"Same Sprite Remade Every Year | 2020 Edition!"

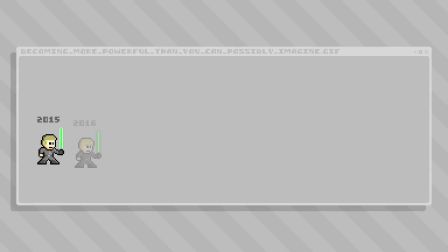0:01 Hello there, my name is Brandon and I make pictures out of tiny squares.
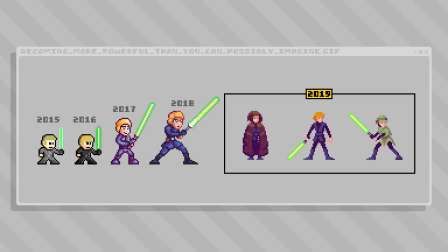0:04 And every year I make a new pixel art sprite of Jedi Luke Skywalker as sort of an ongoing skill check and style evolution exercise. I didn't really devise this when I started pixel art back in 2015. I just kind of happened to notice a few years in that it was a character sprite I kept revisiting, and so it's become kind of a tradition for me now.
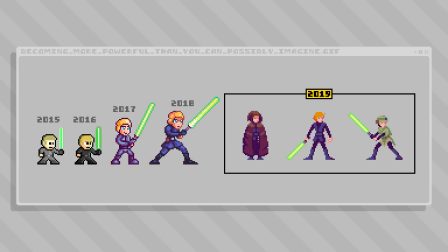0:22 So my plan for today is to make the 2020 version, and it's the end of December as I'm recording this now, so I'm getting this in kind of just under the wire.
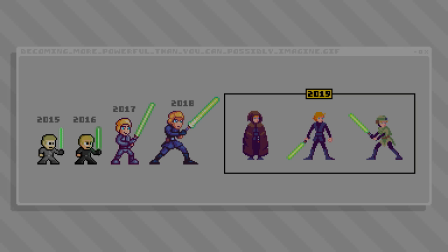0:30 So let's get started, and I'll explain my design idea as we go.
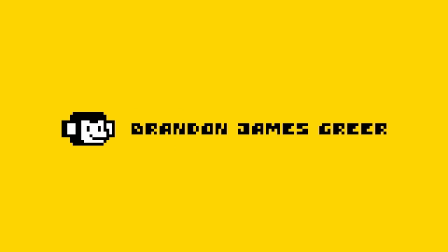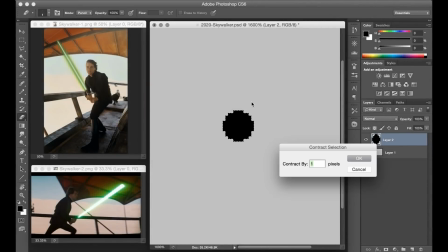0:39 Alright, my idea for this year's Skywalker sprite is to do something cartoony and fun,
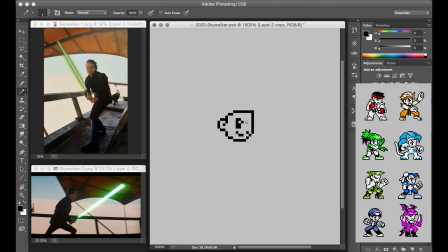0:44 and so I'm designing him in the style of the Neo Geo Pocket Color SNK fighting game sprites, which is a style that you may recognize from my Gummy Sprite video back on Halloween.
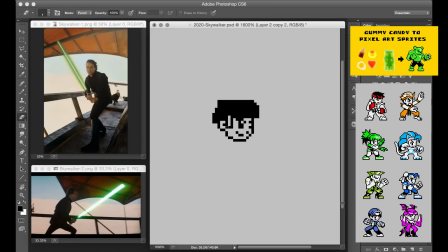0:53 I had a lot of fun exploring that style, and to be honest,
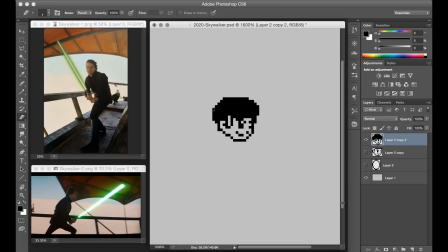0:56 learning how to construct the sort of heavily stylized and simplified line work of that style had kind of a profound effect on how I approach my own workflow, even for stuff that doesn't necessarily mimic that style directly. So it feels kind of fitting to me to have this year's Skywalker represent that step in my own learning.
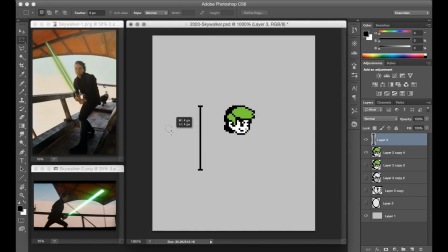1:14 After finalizing a head design that was about 18 pixels tall, I planned out the body by spacing out a sprite height of 40 pixels, then worked out the proportions by dropping in a large square for the body, and a few simple angles for the legs.
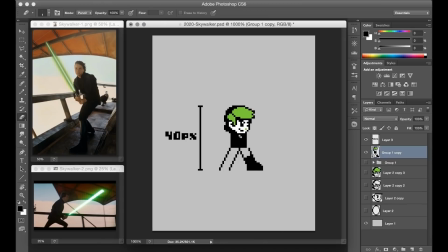1:28 These sprites only use 3 colors, so I'm creating a lot of the design by using cleanly blocked off sections of line work that will either be filled with black, white, or the green color that I've selected to represent him.
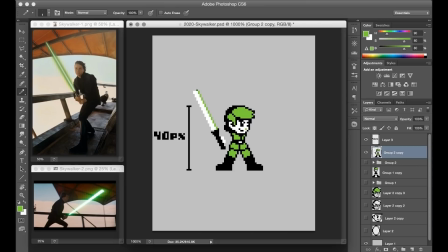1:40 I pulled up a couple images of Luke to use as reference material, although this sprite is so stylized anyway that it wasn't super critical to work from a reference, but it's kind of nice to have something even just to inspire the hairstyle and other general points of comparison.
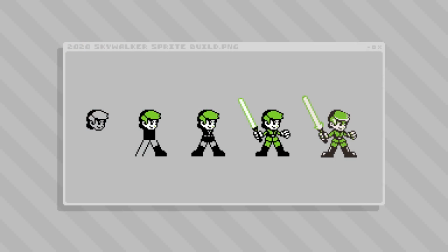1:54 To finish the sprite off, I added some shine to the boots, and also pulled back the strength of those colors a little bit. I made the green a bit less saturated, and the black and white are a little bit softer with just sort of a very subtle tint of orange applied to them for some warmth.
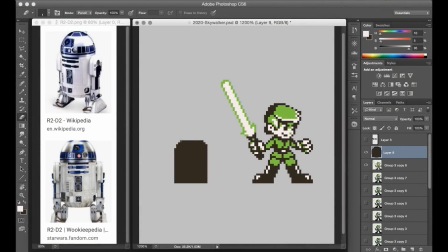2:10 So I like how this is coming along, but I'm not ready to call it yet.
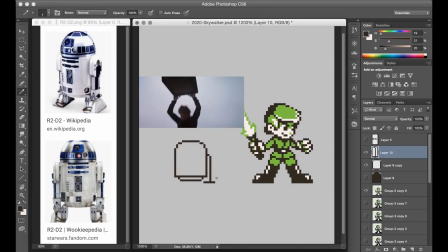2:14 I want to play with a bit of animation in this style, and I thought it'd be fun to recreate the little moment from Return of the Jedi where R2-D2 tosses the lightsaber over to Luke. So I'm making a small R2 sprite for that, just kind of eyeballing the size based on the Luke sprite. Again, I've got a couple pictures there to use as points of reference to translate a few details of his design.
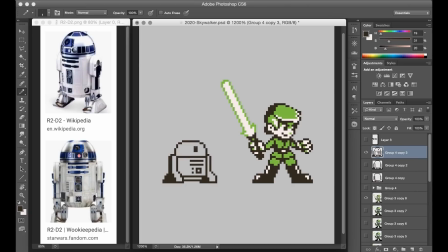2:33 Obviously, with a small sprite like this, we can't fit every single gadget and panel into the pixel design, so I chose a few of the more prominent details to keep, and by omitting some of the less obvious details, we end up with a really simplified design that fits the stylistic direction.
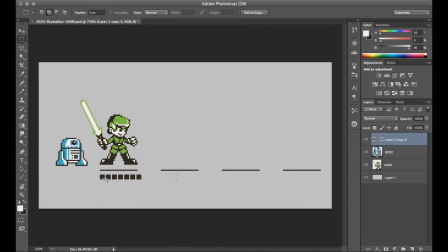2:50 To begin the animation work, I planned out the minimum number of unique poses required for Luke in this sequence. He's going to catch the lightsaber flung over from R2 and ignite it, so he'll start in a neutral stance, then he'll need one for reaching up to catch it, another where he swipes the igniting blade in front of himself,
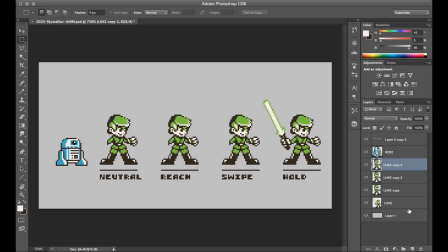3:07 and then the final pose where he's simply holding it, which I've already got. So that's a total of 4 poses to start with.
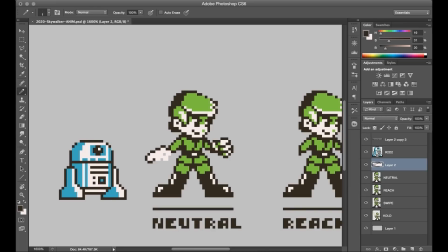3:14 And you can see I've made it easier by just copying over most of the existing sprite, and I'll just make edits on that to make the changes required to fulfill these new poses. The neutral stance is pretty simple because it just requires a new hand that's in kind of a resting but ready position.
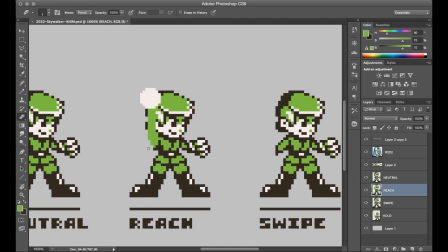3:29 The reaching sprite was probably the biggest change because I don't want him to just be looking forward. He should turn his head over and up so it looks like he's really trying to make the catch. Even though I guess since he's a Jedi, he could actually just force pull the thing over without looking, but that's beside the point. So you can see I'm just kind of shifting things around to find something that looks like that new angle.
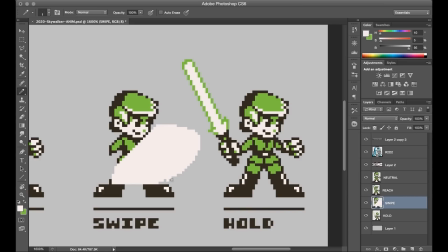3:49 For the swipe pose, I'm making a lightsaber smear frame so it looks like he's swiping the blade across in front of him while he's igniting it. So it's a solid shape of that white tone, which I'm then outlining in green just like the steady lightsaber. And it's just kind of a rough shape and curvature for now, but it sort of demonstrates the overall effect that I'm going for.